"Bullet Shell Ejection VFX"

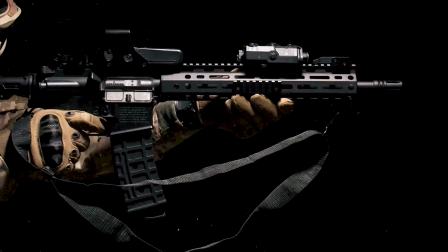1:42 Alright guys, so I put together a wee shell extraction video and thought I'd talk a wee bit about it. This isn't really a step-by-step guide or anything like that, it's just a bit of a breakdown of how I decided to go about it, and hopefully you'll find some ideas useful or just interesting in general. All the effects you'll see in this video are just basic 2D compositing with some live-action elements, there's no CGI or anything like that in this. So the military outfit I just got on Amazon. Originally I had a black one, but that didn't stand out very well on the black background, so I decided a tan one would be a lot better, and it did stand out quite a bit more. That also went for the military vest, the helmet, and the gloves and such were also camo styled.
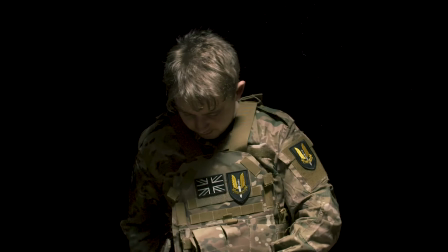2:19 It is important that when you're gonna show a character in uniform that it does come with at least some stuff to sort of bulk it up a wee
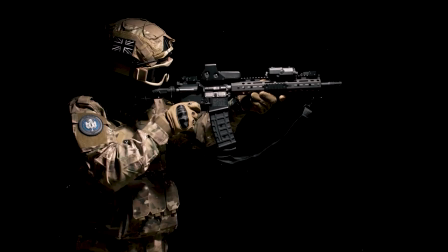2:26 bit, so it doesn't just look like a little Halloween costume or something. So all the shells that you see exiting the guns were practical, so I did need props for them.
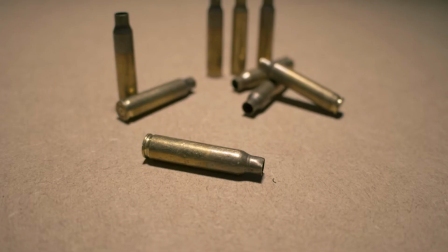2:33 The one for the assault rifle was the 5.56 cartridge. This was a real spent cartridge, and they're pretty cheap to get, and it did the job very well.
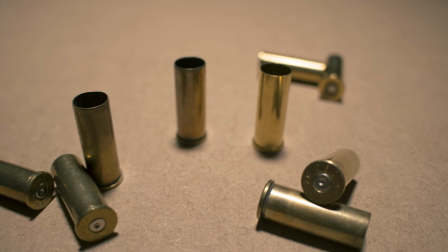2:39 So for the pistol, I just got a 44 Magnum cartridge. This is a real spent casing. This isn't what would actually exit the gun that I fired, but when you scale it down, it worked well enough. And lastly, for the shotgun, I used a 12 gauge BB gun cartridge. I couldn't get my hands on a shell from an actual shotgun, so this would just have to do.
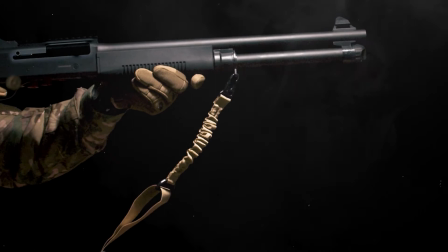2:55 You can kind of tell that it's a BB gun magazine kind of thing when it exits, but it did the job good enough.
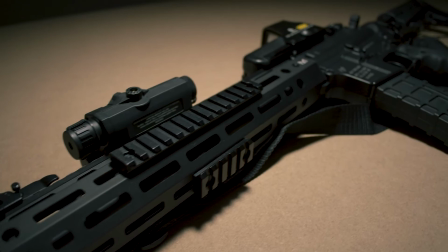2:59 So the first gun I used was the rifle. This is based off an AR-15, but it's actually a paintball gun.
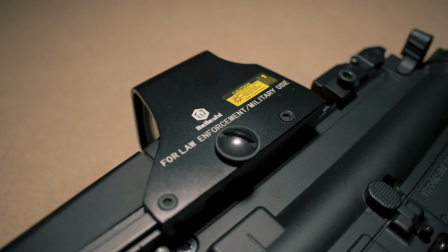3:04 I've just modified a few things and put a few things on it, just to, like, scopes and such, just to make it seem a wee bit more realistic.
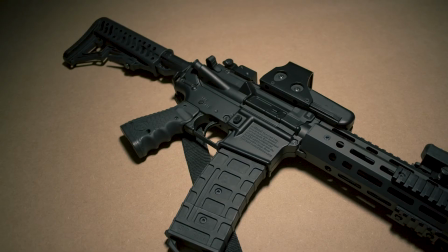3:09 So the problem with the assault rifle is the action on the side of it isn't completely realistic. So it does have its dust cover, which is what M4s have, but it's folded up. And because it's not real, I can't fold it down to actually see the bolt, which is the moving part you see when the shells get extracted, so all that would have to be rebuilt in post.
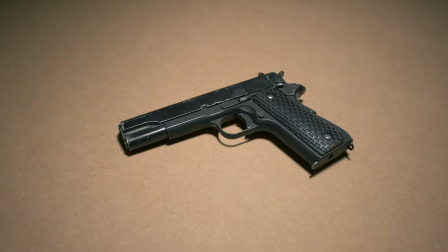3:24 So the pistol I used was based off the 1911. This was a gas blowback BB gun, so the action on this is perfect. I didn't need to add on anything in post for that, even though it is a gas blowback gun that can be fired and it can actually cycle like a real gun. I didn't want to do any of that for the video. I just wanted to pretend to fire it and still do all the cycling in post, just so if you don't have a prop that can do that, you can still pull this effect off.
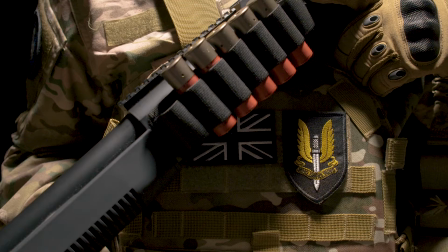3:44 So the shotgun was much the same as the M4.
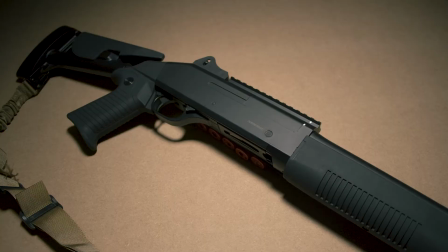3:47 It did look very good and looked very real, except I did have to, in post, change up some of the action on the side of it just to make it look a bit more realistic, but we'll get into that later on in the video.
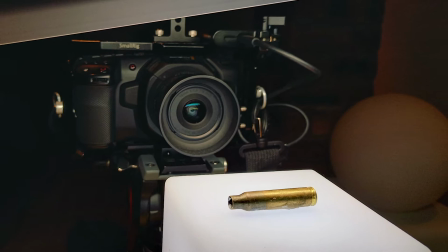3:59 So to get the shell assets, I had to shoot them first. I used the Blackmagic Pocket Cinema Camera 4K to do this with a 19mm lens.
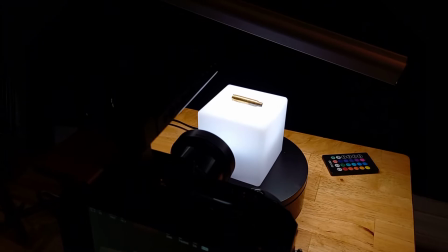4:06 So to get the shell spinning, I just put them on top of a turntable. But in order for the shells to sit on the turntable without there being a harsh shadow underneath them,
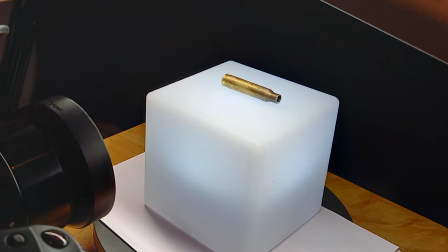4:13 so I did just end up getting a semi-translucent cube, which is meant as an LED light. And once you stick the shells on top of it and you pump enough light into the scene, the light passes through the transparent cube.
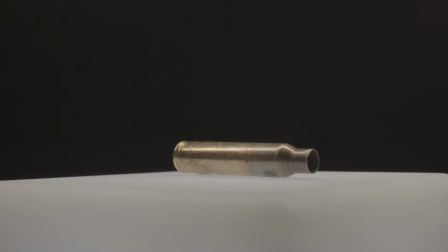4:23 So even though the shell's sitting on top of it, it doesn't really cast a shadow underneath itself, giving it quite nice even light all around it, which makes it quite a useful asset to use in post. So when I shot these, I did make a point not to shoot it on a green screen, just because when the shells rotate, because they're quite reflective, they will catch some of the light coming from the green screen. This means that when you actually try to key it, it'll just start keying out parts of the shell, which isn't helpful, so I did decide the rotoscoping would be how I would go about that. So to rotoscope the shells, I did use Runway ML again. It did mostly a good job. All I had to do was just click on the shells, and it basically did all the work for me. Apart from the shotgun shell, for some reason, it gave me a bit of hassle, so I just ended up having to just rotoscope that by hand myself, which honestly didn't take very long. The good thing about rotoscoping these shells is you only have to do one full rotation, and then you can just keep replaying that same footage over and over again, and if you get it just at the right point, you can duplicate the clip over and over and over again, and it'll just rotate forever. So it means you can have these things rotating for as long as you want without having to rotoscope them every single time. So for shooting my main scene, I again shot on the Blackmagic Pocket Cinema Camera 4K with that same 19mm lens. So for lighting the scene, I just used a single newer LED panel just to light the top of me. I had to make sure that I didn't spill any light on the background, because even though I was using a black sheet behind me,
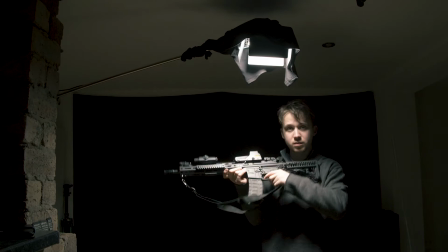5:41 if it does catch any light, it becomes quite difficult to make it pitch black without starting to make aspects on me look pitch black, especially since I was holding black guns.